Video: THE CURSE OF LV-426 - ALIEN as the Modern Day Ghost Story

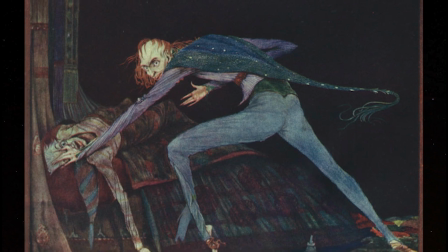[4:09]
James's article admonishes the then-current trend of explicit content in ghost stories, be it sex or violence.
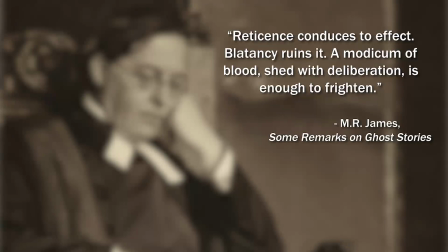[4:16]
Reticence, he states, conduces to effect. Blatancy ruins it. To James, a modicum of blood shed with deliberation is enough to frighten.
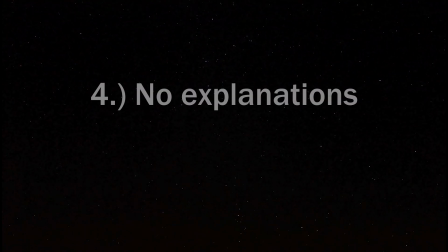[4:24]
Fourth, no explanations.
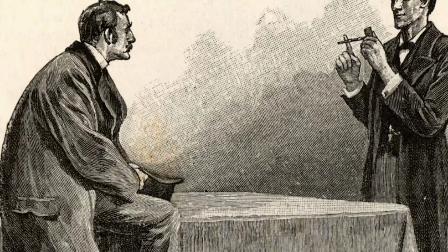[4:26]
Simple and sweet, the exploration of the horror's origins or its motivations will, according to James, undo its malice and terror.
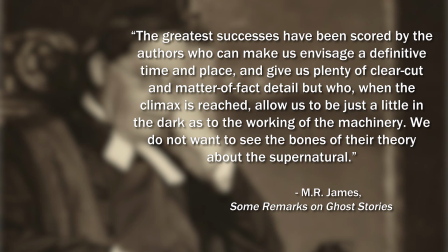[4:34]
The greatest successes have been scored by the authors who can make us envisage a definitive time and place, and give us plenty of clear-cut and matter-of-fact detail, but who, when the climax is reached, allow us to be just a little in the dark as to the working of the machinery. We do not want to see the bones of their theory about the supernatural.
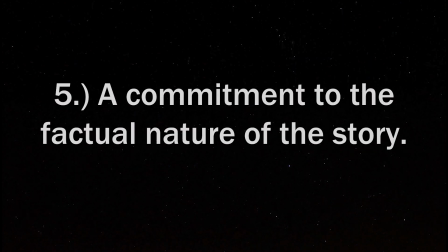[4:50]
Finally, James insists on the author's commitment to the factual nature of their stories.
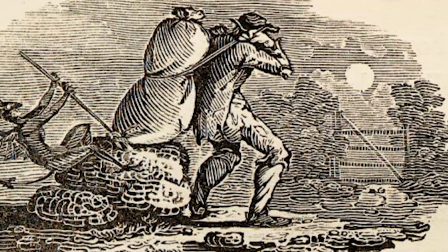[4:55]
Very nearly all the ghost stories of old times claim to be true narratives of remarkable occurrences, begins his 1929 article.
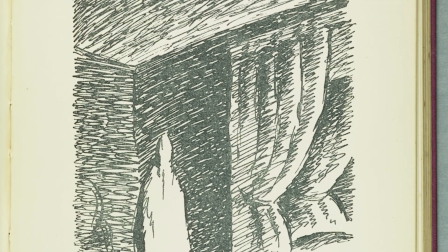[5:01]
James implies that the tried and true, only a dream/rational explanation story to be antithetical to the genre's origins in ancient storytelling.
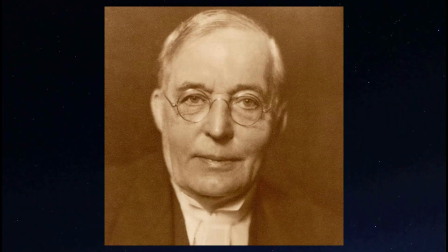[5:09]
It's through these 5 criteria that the Jamesian subgenre of ghost story has evolved,
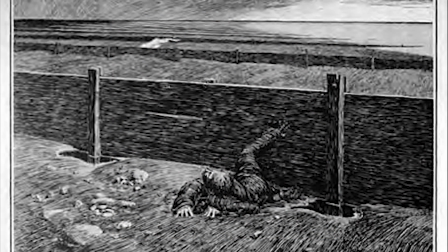[5:14]
taking its name from the way in which stories under this banner are influenced by the author's works and their specific tones and style. This, also, is the way in which I believe Alien fits in. Its base-level story works as a contemporary evolution, you could say, of the early 19th century ghost story. Alien begins with a panning shot of the vastness of space. To some, this might be seen as breaking James's rule of a relatable time and place,
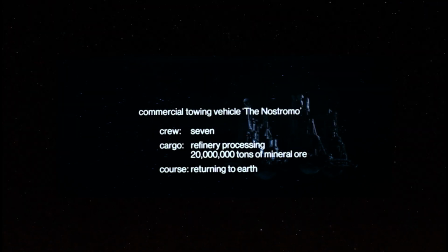[5:37]
but space itself is not what we identify with here, but the Nostromo, a commercial towing vehicle.
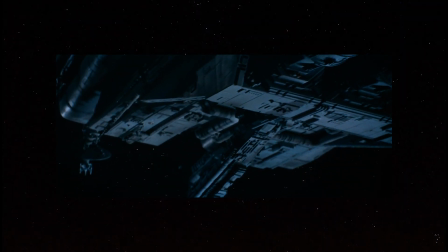[5:42]
This isn't the vessel of a group of intergalactic heroes or the space station of a crew of astronauts and super scientists, but a normal group of blue-collar workers.
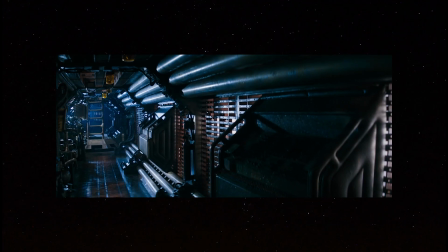[5:51]
It just so happens that their job requirement includes floating through space. Alien's beginning act also focuses on another of James's rules, the establishment of normality.
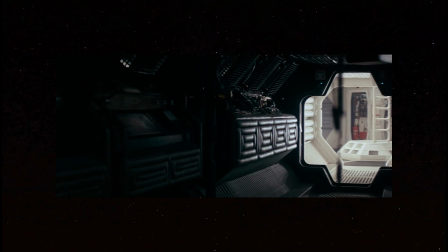[6:00]
The various traveling shots of the corridors on board the Nostromo familiarize us to the spaceship's interior during normal operations.
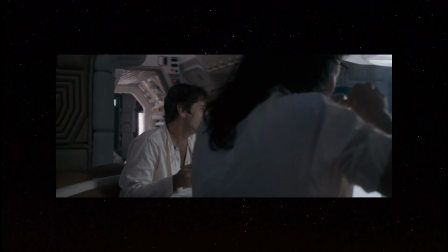[6:06]
The crew awakening from stasis and then following up with a casual breakfast full of everyone talking calmly among themselves strengthens our belief of them as average Joes.
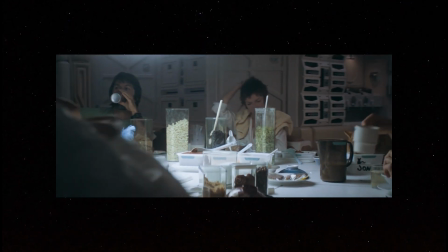[6:15]
The world they inhabit isn't sparkly clean, it's lived in and worn. Things have visible age and use. One other aspect of the film that ties into both this idea of established normality and the contemporary adherence James suggests is the technology.
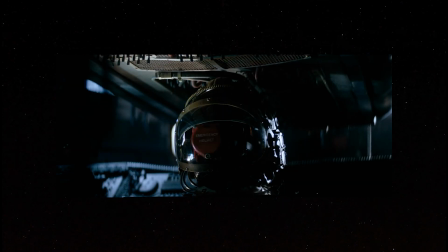[6:29]
It's strange to say on paper, but looking at the various machines and equipment in the film, we see a lot of then modern design philosophies in electronics. CRT monitors, beige-colored keyboards, and monochromatic terminals dominate the ship's interior.
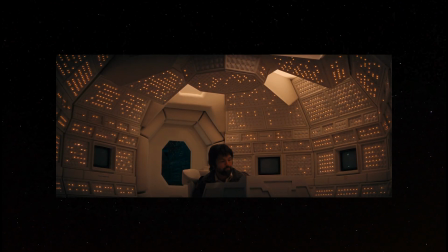[6:42]
The displays on each screen flicker with low-quality pixels. Despite occurring hundreds of years into the future, this is very much a 1979-looking film.
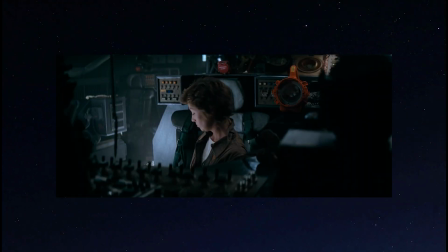[6:51]
Even down to the clothes the characters wear, this film still manages to provide a futuristic setting, but with the look of contemporary society. No virtual reality, holograms, or touchscreens. This is an analog future.
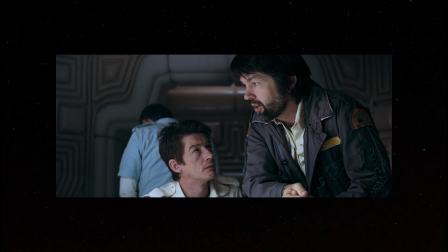[7:03]
The second the Nostromo crew is informed of the intercepted transmission, this is the minute the ghost story elements of the film fully come into play. Even ignoring the Jamesian lens with which we're viewing the film, the descent on the LV-426 echoes traditional ghost story elements, namely the ill-advised descent into the unknown.
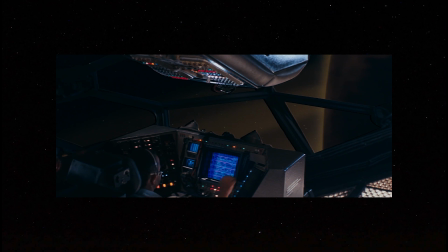[7:20]
The uncharted alien world becomes the film's first haunted house, the setting in which the supernatural enters itself into the protagonists' lives.
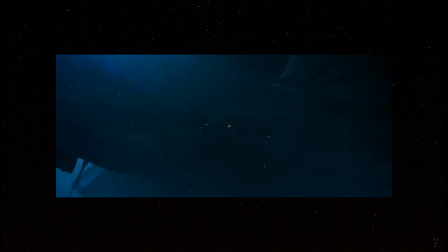[7:27]
The world of LV-426 is hostile, almost as if warning the crew, daring them, to take the risk in exploring it.
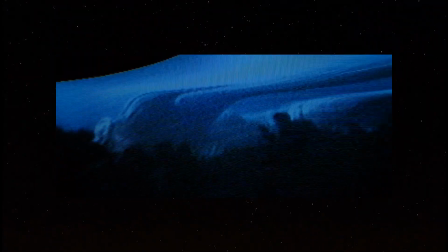[7:34]
The derelict ship is steeped in classic Jamesian horror, namely the fact that its existence, its inhabitants, and its cargo all go unexplained.
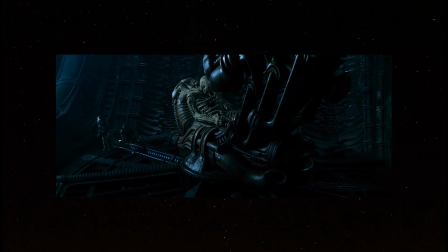[7:42]
Hints are offered, but the further the crew begins to investigate the ship, the more things seem to be treading dangerous waters. As James says, the ominous begins to put out its head. Kane's infection is the beginning of the end for the Nostromo crew.
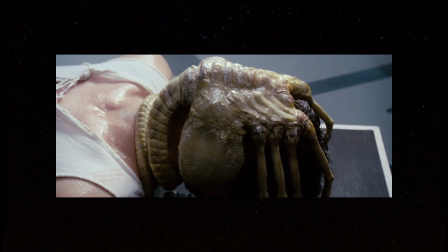[7:54]
The organism attaching itself to his face sort of breaks with James's distaste in the more explicit nature of earlier ghost stories,
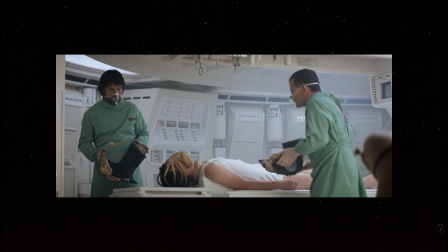[8:01]
but the sexual nature of the monster and alien is often one of the film's most well-researched themes. It'd be difficult to write an essay about the film without bringing it up.
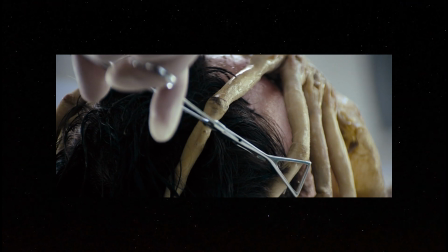[8:08]
But even though its explicit nature is against the Jamesian style, the film still manages to keep it subtle and leveled enough that it doesn't drive into exploitation territory.
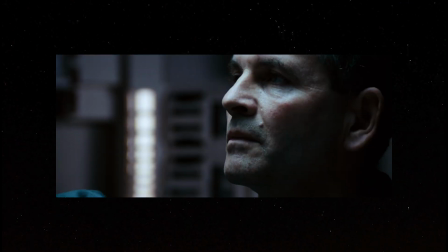[8:17]
With Kane brought on board, facehugger in tow, and Ash defying Ripley's explicit orders to quarantine the infected man, immediately we begin the second act of our ghost story.
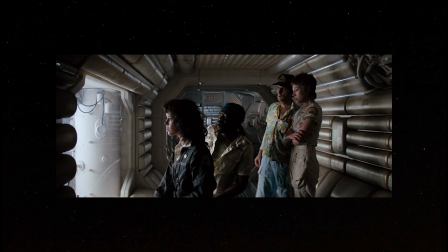[8:25]
The curse has been disturbed and begins haunting its future victims.
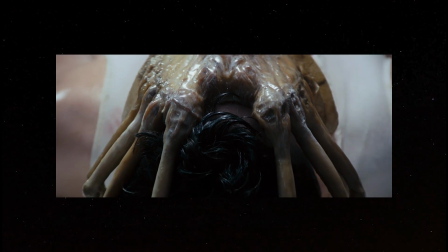[8:29]
I probably should spend some time discussing the visual design of the alien organism in the film and how its designer, Swiss artist H.R.
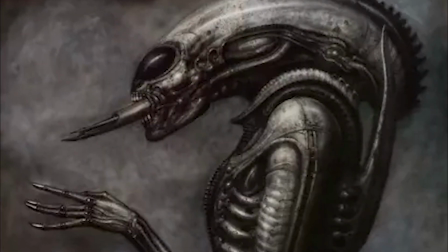[8:35]
Giger, blended elements of humanity with mechanical effects and natural creatures to create the beast in its various stages of life.
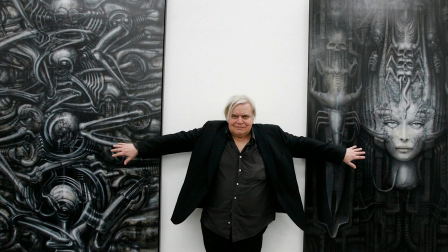[8:42]
Giger's work, specifically the painting Necronom 4, were the basis for not only the alien's design, but the entire world it inhabited.
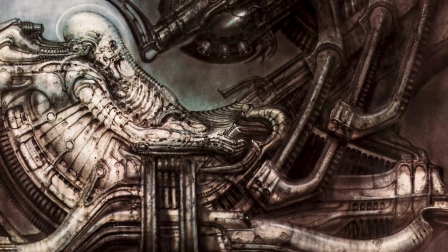[8:49]
His biomechanical imagery blended the industrial familiarity of the Nostromo's crew with the hostile, unknown environment of LV-426.
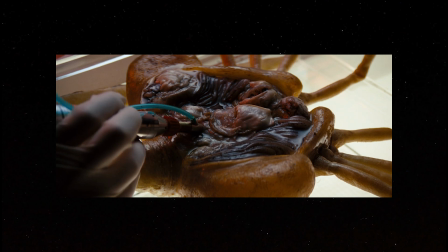[8:56]
Though they may feature small elements taken from animals, environments, and organisms that we know of, the final results are something truly, well, alien.
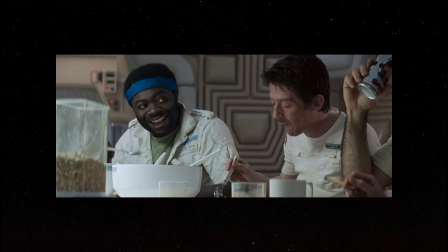[9:05]
After Kane's overnight stay in the medical room, things surprisingly return to normalcy. But this is a facade the film places on its viewers, fully intent on letting their guard down.
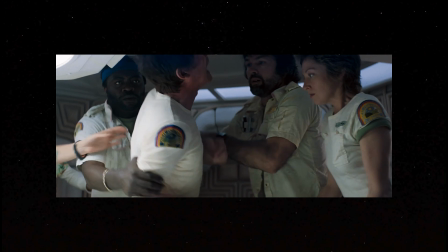[9:14]
Suddenly, the curse rears its head once more, and with it, first blood has been spilled, or rather, sprayed all over the mess hall.
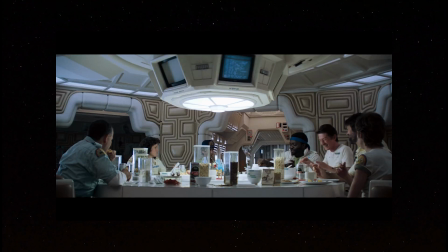[9:21]
The chestburster scene is famous for its shock value and twist. We again get a small snippet of normality with our characters, before the film yanks us right back into the horror.
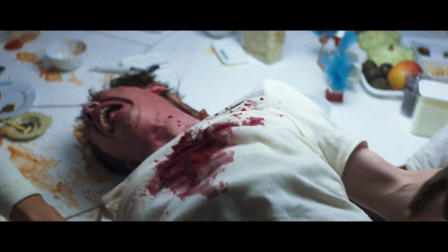[9:30]
The scene is one of few in the film with a good amount of bloodshed, but it doesn't go far enough that I feel it breaks James's rule of a delicate balance.
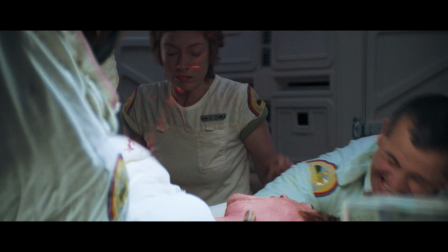[9:37]
Shots of blood spraying from Kane's chest are quick, splatters on the wall are out of focus.
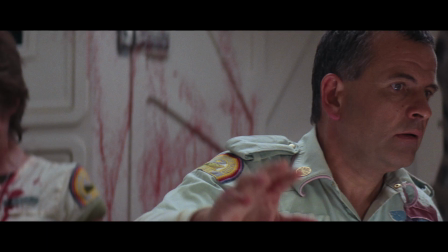[9:41]
The film doesn't dwell on the gore of the situation, even as the creature emerges.
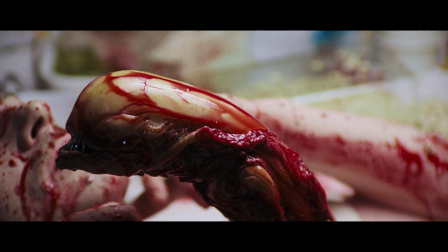[9:45]
It's dripped in blood, but we're mostly supposed to be shocked at the small creature's existence rather than its gory method of birth. From here on out,
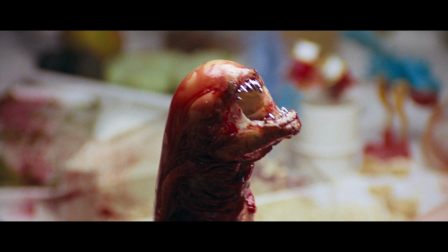[9:52]
the film immediately switches tones, hovering much more prominently over the horror area than the more sci-fi inspired mystery of the first act.
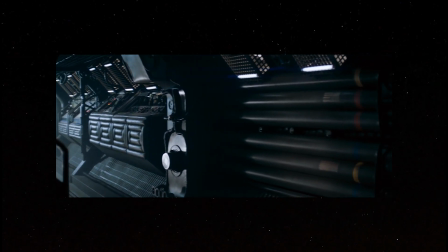[9:58]
As the crew searches for the juvenile alien, the environments we were introduced to at the start immediately begin taking on a more sinister presence.
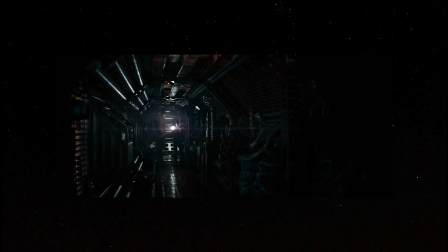[10:05]
With the creature's small stature, we start to fear that it could be anywhere on the screen, as we're watching the characters talk about where to find it.
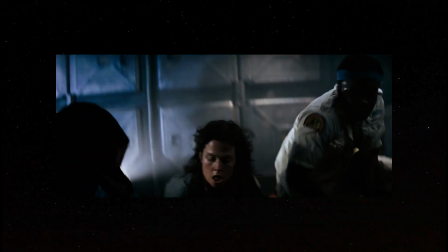[10:11]
One of the most memorable small details in the film is the ship's pet cat, Jonesy.
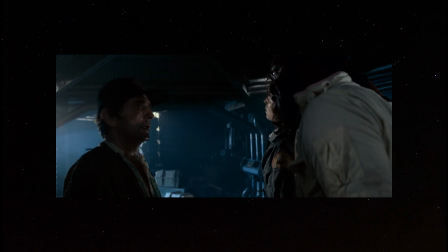[10:15]
Jonesy mostly takes the form of a fake-out scare, such as the scene where Ripley, Parker, and Brett believe him to be the juvenile alien.
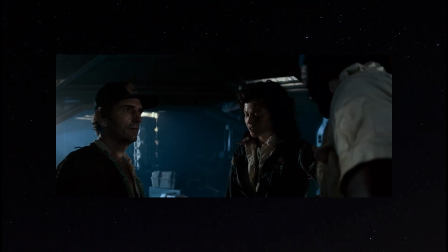[10:21]
But when viewing the film through the lens of a ghost story, Jonesy takes on another role that connects well to modern ghost folklore.
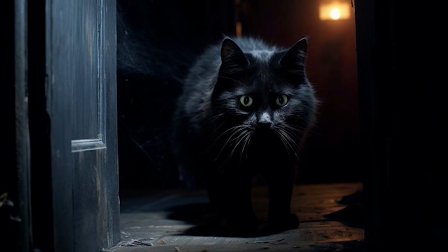[10:27]
It's often a trope in horror fiction that animals can sense the supernatural, and Jonesy is a perfect microcosm of that in Alien.
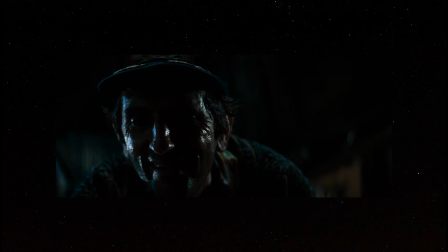[10:34]
When Brett goes after Jonesy to make sure he doesn't encounter the alien, he finds the cat cowering in a corner, afraid of something. Indeed, Jonesy immediately begins hissing and backing away, with this scene marking the first full appearance of the adult alien.
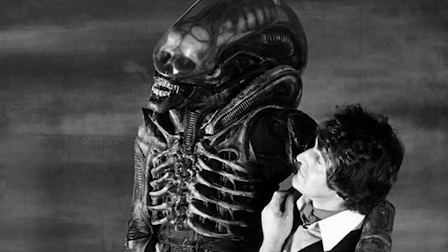[10:46]
The adult alien, referred to behind the scenes by the affectionate nickname Big Chap, is a grandiose, elegant, and beautifully terrifying creation.
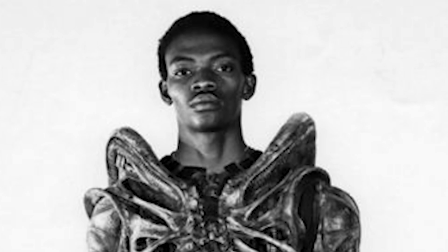[10:54]
From its Giger-born biomechanical makeup to its eerie performance by Nigerian actor Bolaji Badejo,
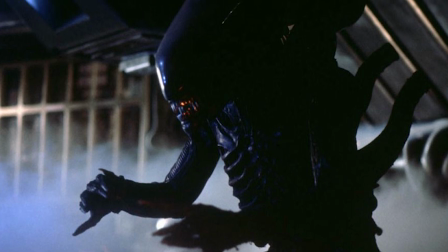[10:59]
the creature broke the mold not only for science fiction cinema, but all of monster and horror fiction.
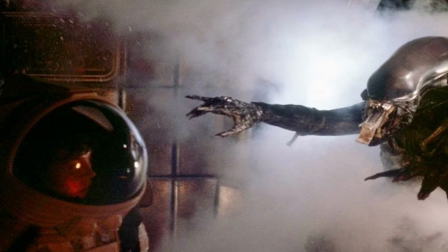[11:04]
Its gait, mannerisms, and emotive capabilities all evoke humanity in a familiar and uncanny manner.
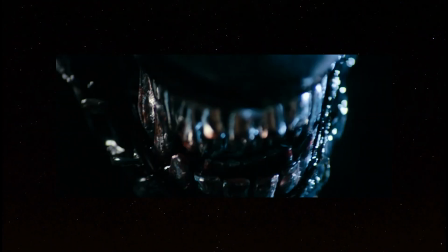[11:10]
Like the most classic iconography of the ghost or spirit, the alien's humanity seems in some way to be a snapshot of its past life, eking through its monstrous facade.
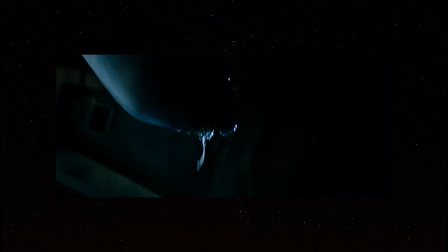[11:18]
The alien's attack on Brett is almost supernatural. The framing itself invokes a dissonance with the viewer and the film's space.
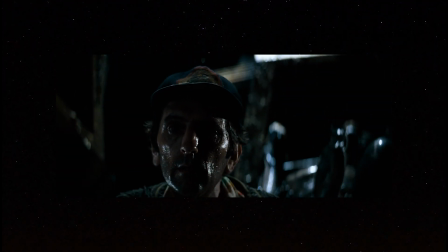[11:24]
The alien descends from seemingly thin air and appears to hover behind Brett, much like a ghost would.
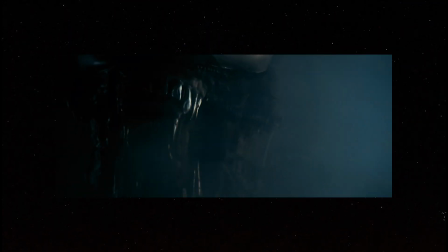[11:29]
When Brett faces the creature head-on, we only receive vague, shadowed images of his face and the alien's, before quick jump cuts imply his untimely demise. With Brett now the curse's second victim, tensions inside the Nostromo shift into high gear. Ship Captain Dallas leads a charge into the ventilation systems to destroy the creature, a maneuver that, in turn, also results in the beast claiming another soul. Dallas's pursuit of the alien also plays into the visual discomfort with the claustrophobic ducts and the alien's unexplained ability to appear and disappear without explanation,
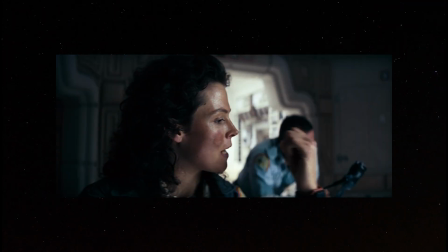[11:58]
much like a specter. At this point, half of the Nostromo's crew have been killed. The new commander of the survivors, Ripley, calm but shaken, orders that the alien hunt continues.
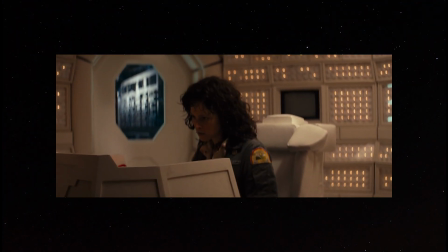[12:07]
Further fulfilling her new role, she speaks with the ship's supercomputer Mother, much like Dallas had earlier in the film. Unlike Dallas, Ripley's interaction with Mother reveals the awful truth of their pit stop. It was entirely planned by the company they work for, fully intent on discovering the alien organism and bringing it back to Earth,
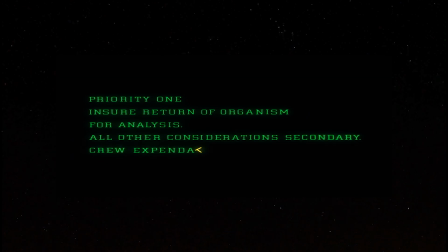[12:22]
complete with a manifesto that the crew are completely expendable in the process.